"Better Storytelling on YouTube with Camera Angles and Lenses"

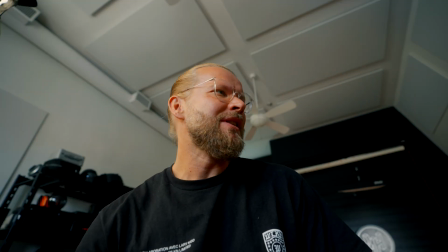250s
I'm kind of like dominating over you. Which can be good in some senses.
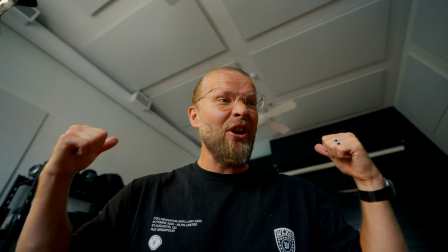256s
It can make it feel like they're a hero. I just achieved something. Like, yes, I did it.
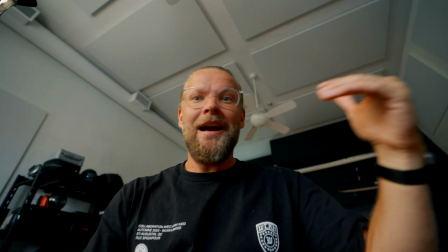261s
It can feel really like this guy is a hero. He's strong, powerful.
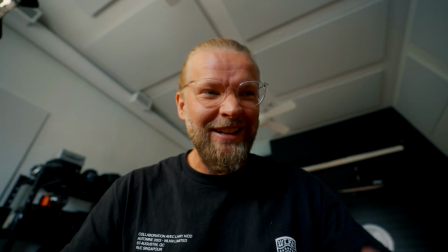267s
But it can also be a little bit menacing. Like if I'm just talking down to you, it can feel a little like, I don't like this.
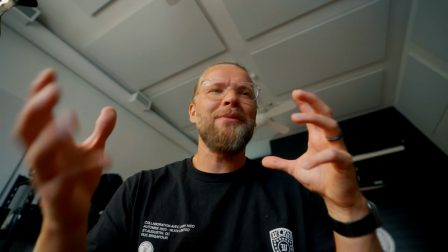274s
So you're sending different signals right away just by changing the angle of the camera.
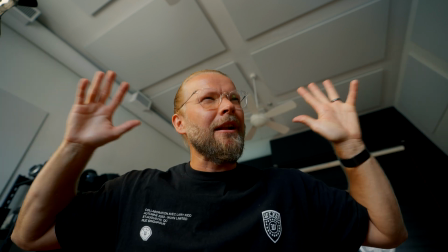280s
Notice also now we only really see the ceiling, which to me can get a little bit boring because there's not really much going on in the ceiling usually.
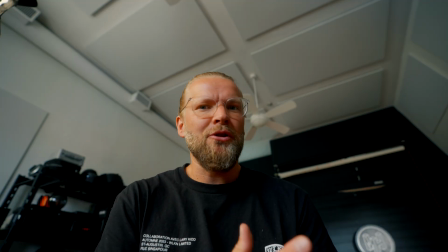288s
But again, if you're trying to, tell a specific story point of like, I can't believe I just accomplished the crazy thing,
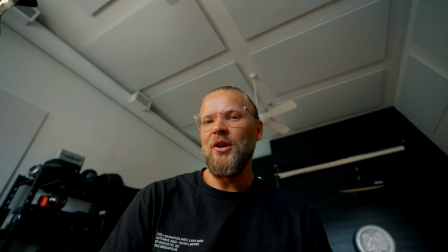296s
this might be a great angle to convey that right away off the bat.
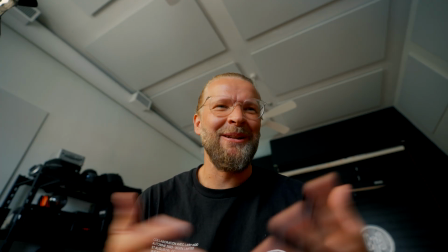301s
A lot of people think about things like, is it flattering to me when they're talking about camera angles, like people take like selfies from up high.
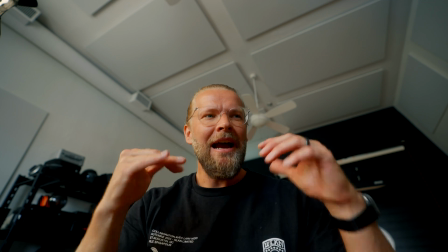309s
I don't care about that sort of stuff at all. I care much more about what is it conveying to the audience.
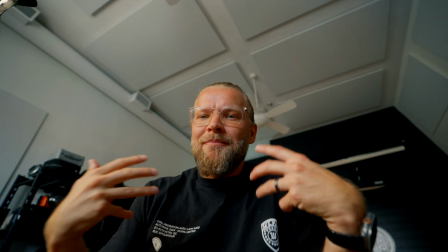316s
And if I'm always, filming myself down, it makes me feel small and weak and like I don't know what I'm talking about.
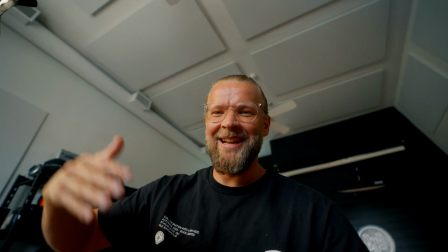323s
This gives me authority in like the strongest way you can with camera angles.
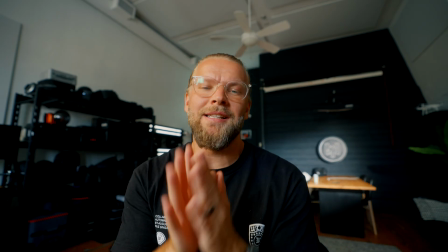329s
Then let's talk about lenses. So right now, this is a 16mm focal length on a full frame camera.
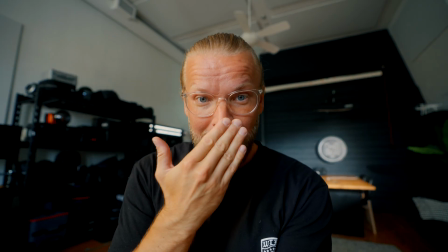336s
So this is very wide. I'm like a foot away from the end of the lens.
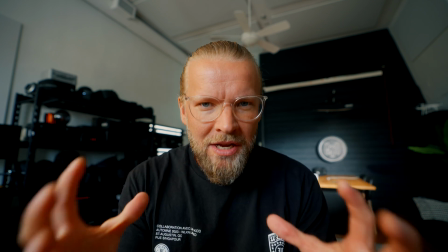342s
I'm really close to the camera. And you feel like you're in the same room with me.
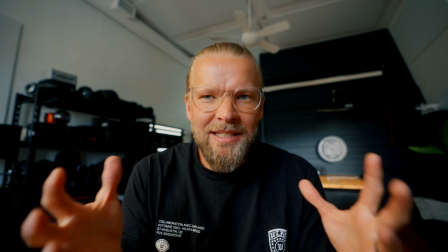349s
It feels very intimate and close. I think this is an interesting focal length, like a really wide one.
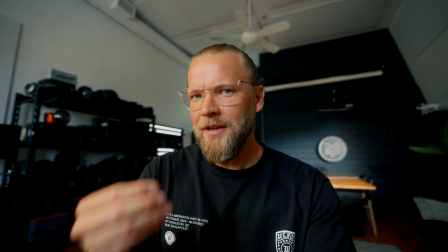357s
Especially when I started doing YouTube, I specifically filmed most of my stuff like this because I wanted the viewer
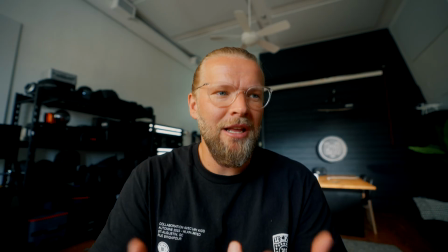364s
to feel like they were in the room with me and I'm teaching them or I'm showing them a piece of gear or whatever it is.
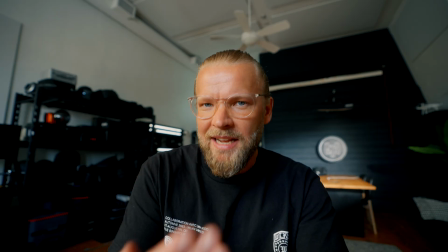370s
I like the sense of intimacy,
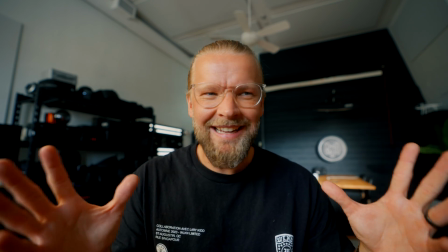373s
but it also does look a little bit goofy in a way because facial features are exaggerated a little bit.
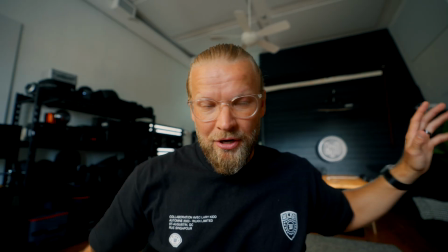380s
Everything's a little bit stretched out, which also adds for, like the background is more dynamic and all that kind of stuff.
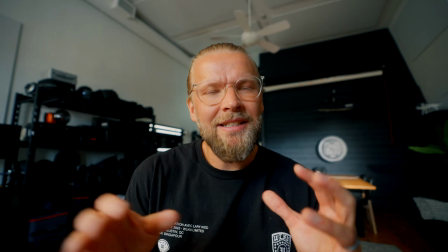386s
But it doesn't feel as serious. So that's kind of a downside of filming super wide.
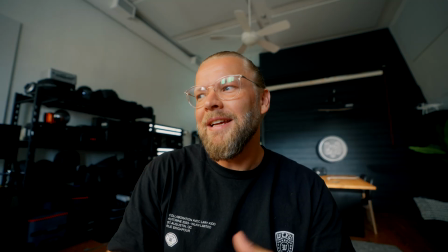392s
It's kind of, there is this sense of like, oh, we're just like having fun here, playing around.
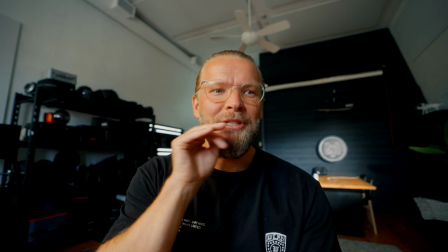399s
Versus later on, you'll see when we zoom in, it feels more serious.
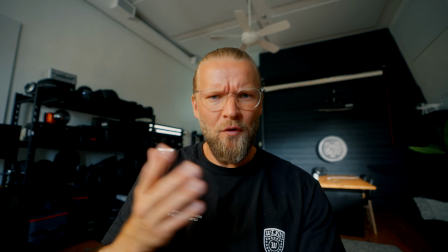404s
So let's do that. Let's go to a 24mm, which is actually my favorite right now.
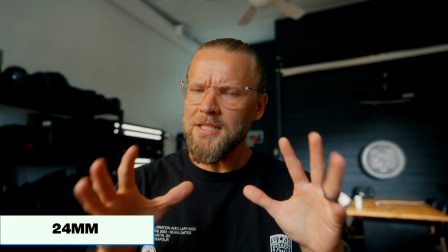410s
Okay, so now we're at a 24mm. This still feels like we're pretty close.
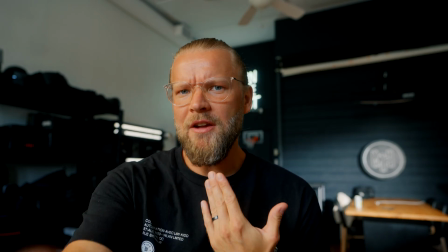414s
I'm about 2 feet away from the camera now, maybe a foot and a half.
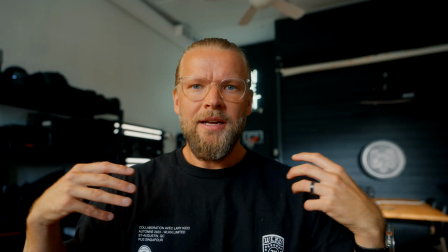419s
And then we get this nice medium shot, and it feels like we're connecting pretty well.
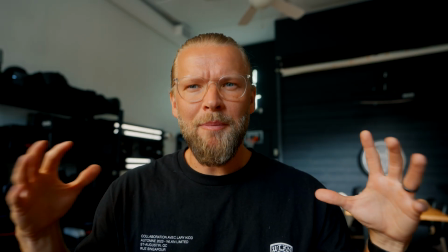426s
But it does start to feel a little bit more kind of serious or cinematic.
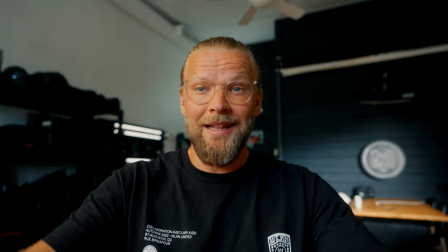431s
It looks a little bit more legit than that like super wide feeling.
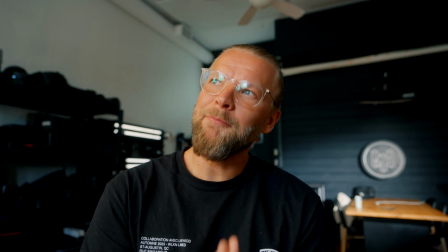436s
So this to me is like the optimal right now. I prefer a 24mm 1.4 for anything talking head.
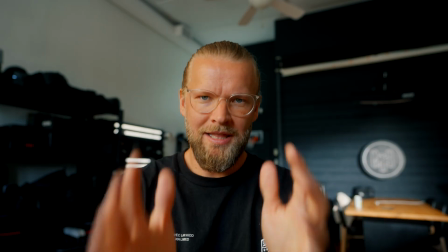443s
If I had to choose one, this would be it. This is f2.8 right now.
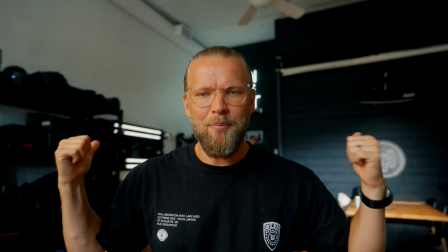447s
So 1.4 would just have more shallow depth of field, background blur, which just separates me from the background more.
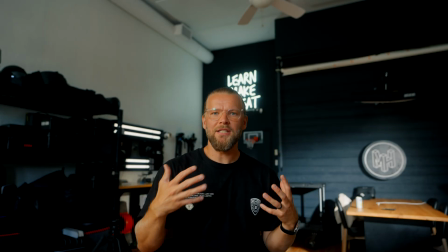454s
And especially if I go, this far now, I'm about 5 feet from the camera,
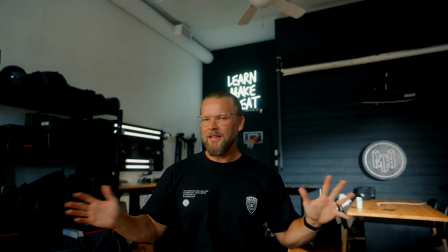460s
the background would be much more blurred out, and that would be a really nice effect on the 24 like this.
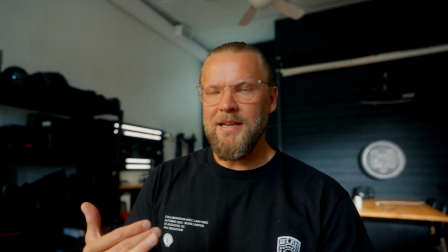468s
And so that's kind of what I prefer right now. Let's go to a 35mm.
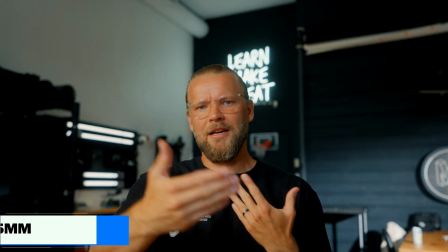474s
Now we're on a 35mm, and to get the same kind of medium shot, I'm like a good 3 feet, maybe even a little bit more from the camera.
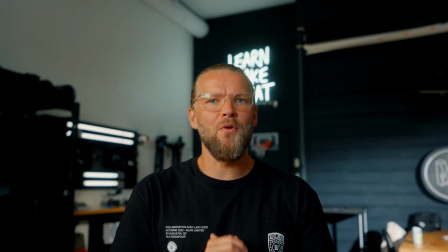482s
And it's starting to feel now more like I am watching someone.
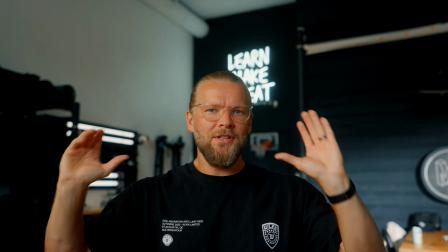488s
This is how a lot of movies, for example, are filmed. We're kind of on the outside looking in, and we're not there with them.
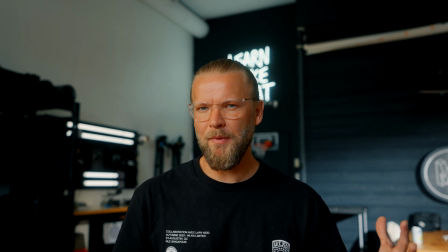497s
And it's starting to look more serious, more cinematic in some ways, but I feel like the connection between us is now starting to drop off.
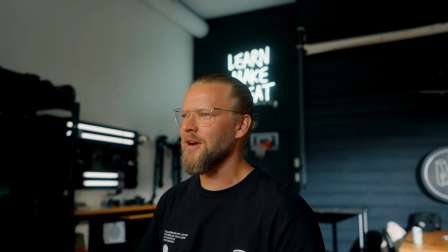506s
And so like, obviously if I was, talking to somebody else, this is great. But if I'm talking to you, I don't feel as close.
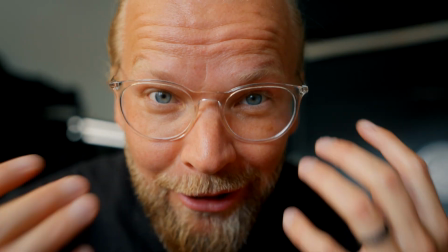512s
And to get close to you, I had to come really close. And now it just feels a little bit too jarring.
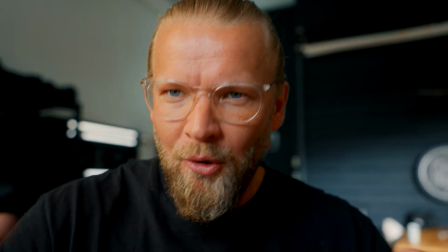517s
I would never film a whole video talking this close.
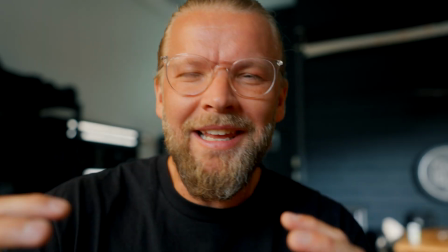521s
Now, if you want to highlight the most important, the one thing that everybody should know after watching the video, this might be great.
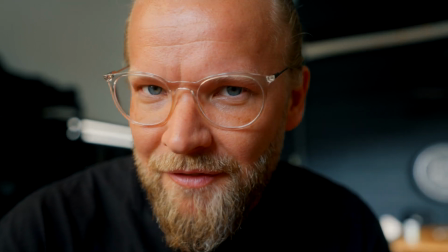530s
That this, when you see this kind of angle, you think, I need to pay attention.
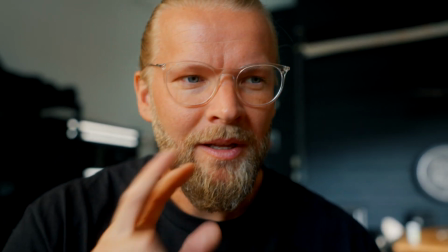534s
But if you use this all the time, your brain is like, I need to pay attention.
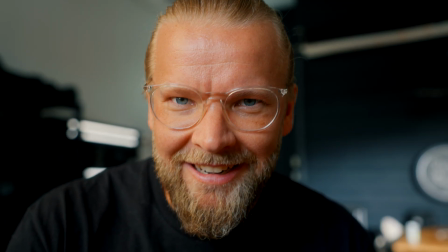539s
He's not saying anything important. He's still not saying anything important. And then you just get bored and you're like, oh, nothing is important.
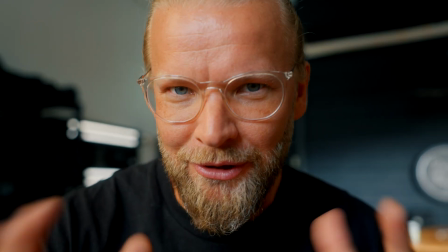547s
And so that's why I would use this sort of tight angle very sparingly.
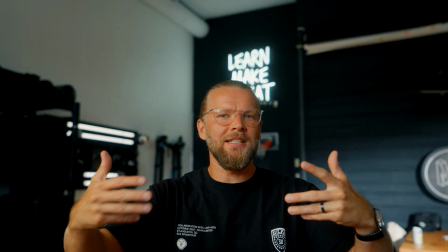551s
But 35mm is the furthest or the tightest lens that I would use, which means I'm further from the camera.
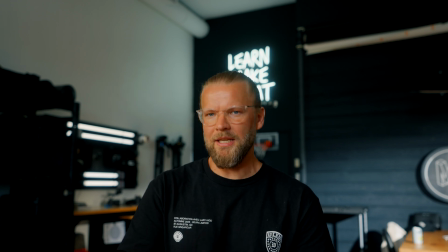559s
After that, I think it just starts to feel way too distant. So let's go to 50mm and see what that looks like.
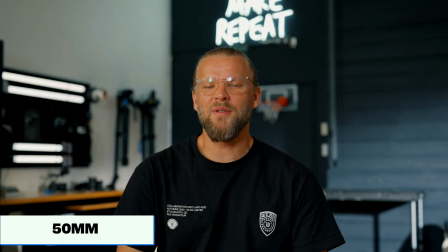567s
All right, so this is a 50mm, same f2.8. And you can tell what I mean now.
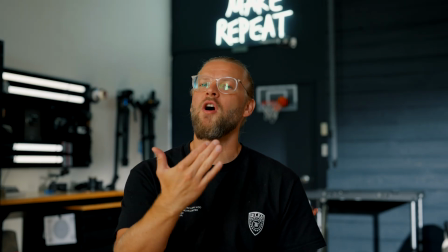573s
It feels like we are very far from each other. There is little connecting here.
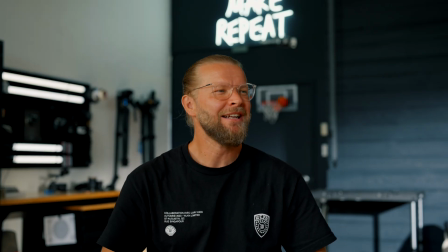580s
It feels more like, I would say, like a corporate video. This is how welcome to the internal video of whatever corporation.
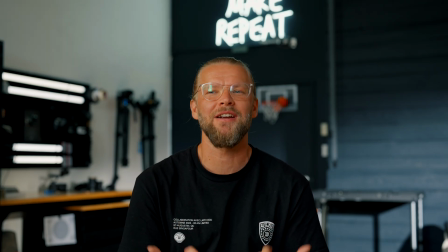588s
This is how they would feel it. It feels very kind of distant, not personal. In some ways, it's more quote unquote cinematic, but I don't think for YouTube, 50 mil I think is too far.
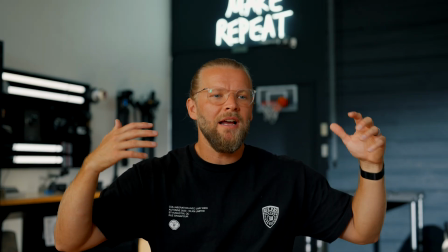603s
It feels like we as the audience are no longer connecting to you.
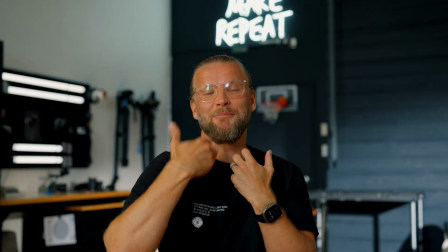607s
There's just too much distance between me and you.
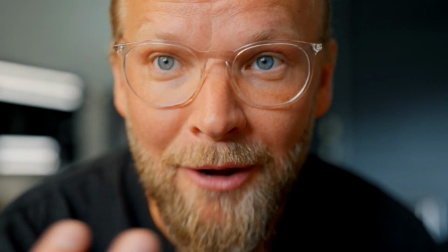611s
And so like to feel close, now I'm at a foot like I was with the 16 mil where, you know, you can still see everything.
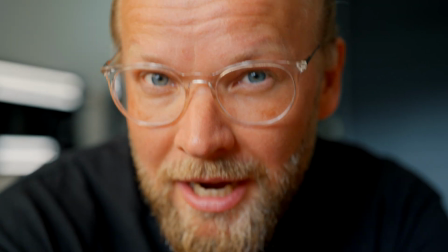619s
Look how close this is. Now we get the sense of like, we're kind of close to each other, but it's just too jarring, too close.
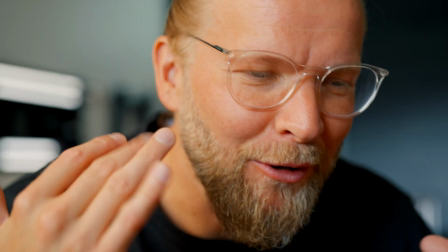627s
And again, you could use it for like 1 or 2, you know, of your most important lines in the video, but do not do this for the whole video.
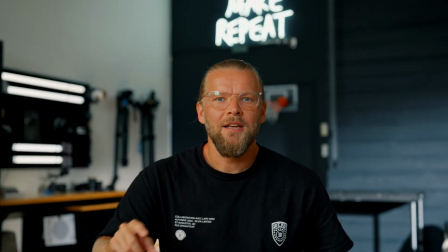635s
Another thing to notice is the more we zoom in,
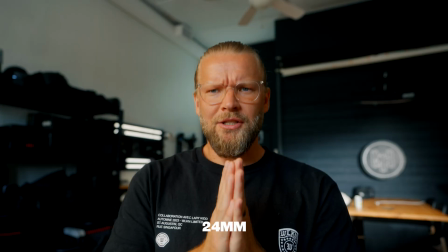638s
so going from 16 to 24 to 35 to this 50 mil,
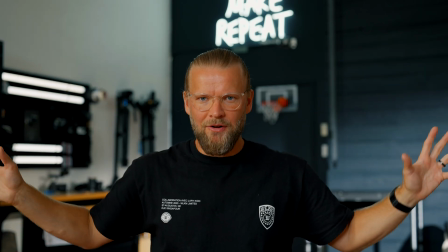644s
the less we're seeing of the background, which is also a storytelling thing.
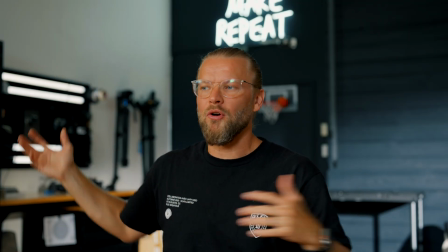650s
It's gonna affect, you know, if you can't show your whole office or where you're at or the people around,
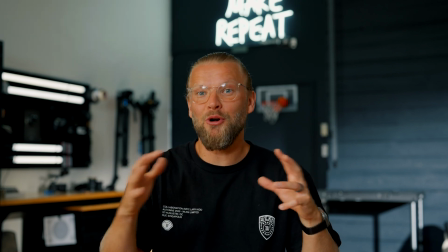655s
that's gonna decrease your storytelling in a way because you're limiting it.
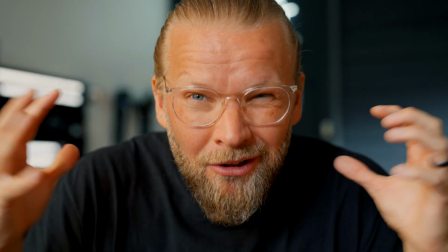660s
Now, you could make it feel like you might want to make it feel claustrophobic or feel like that tension of like,
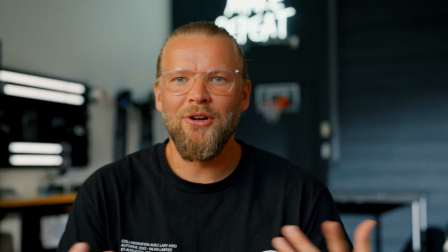667s
you know, I want to get out of this box. But in general, I think it's better to be able to show more of your environment.
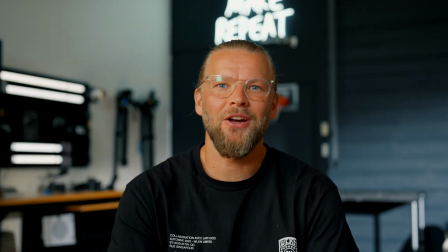676s
If you get bored of just, you know, looking at me talking, right now there's not much to look at.
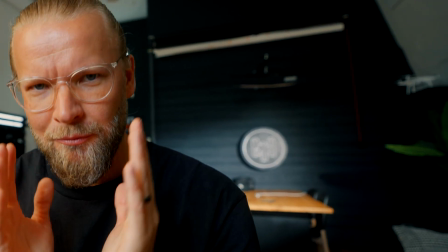681s
Whereas in that 16 mil, you can look around in the office, see what's going on, if there's other people around, whatever.
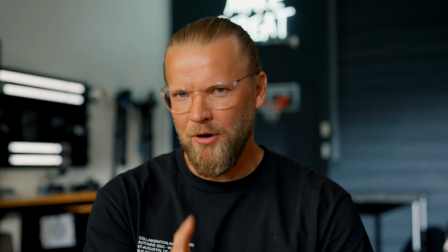687s
It could be interesting. All right, let's do one more example. We're gonna put on an 85 mil.
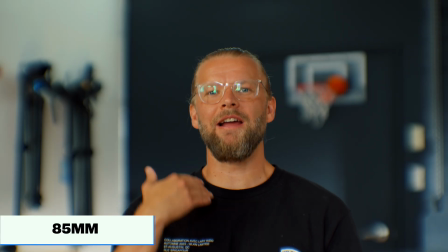692s
Okay, now we're at an 85 mil and I am far from the camera.
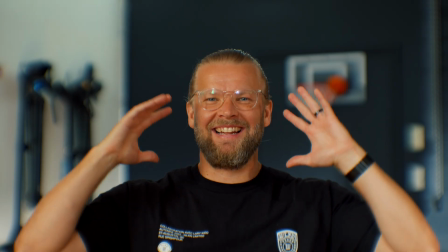697s
This has gotta be like 10 feet or something like that. And it feels like we are so far apart from each other
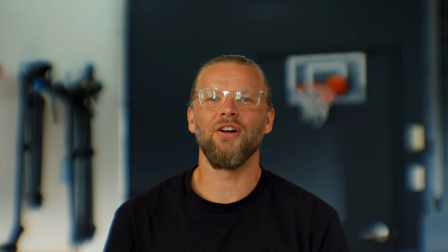707s
and it feels very distant and we're not connecting at all. Now, again, there might be a time and place for this kind of thing, but the majority of the time you do not want to be using something like an 85 mil on a full frame,
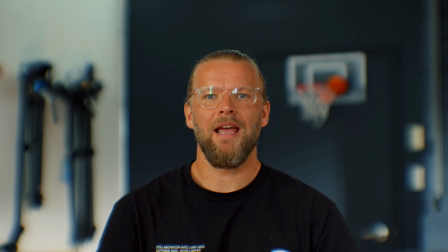720s
especially not on a crop sensor. This is just too far. And look how little we can see of the environment I'm in now. It just feels really boring to me, no connection. And again, this feels very much like a corporate video.
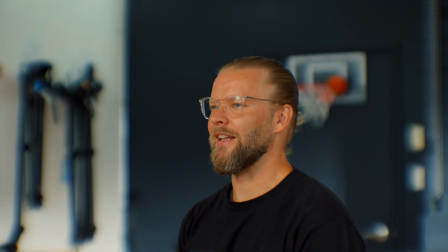734s
Like if I just turn like this, now we're doing like an interview for a corporate video or something.
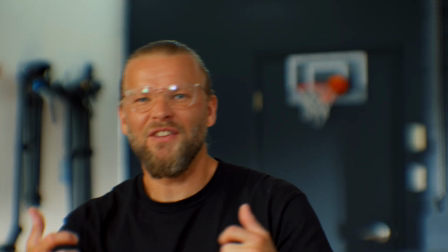739s
That's what we're used to seeing. This does not feel like YouTube and connecting.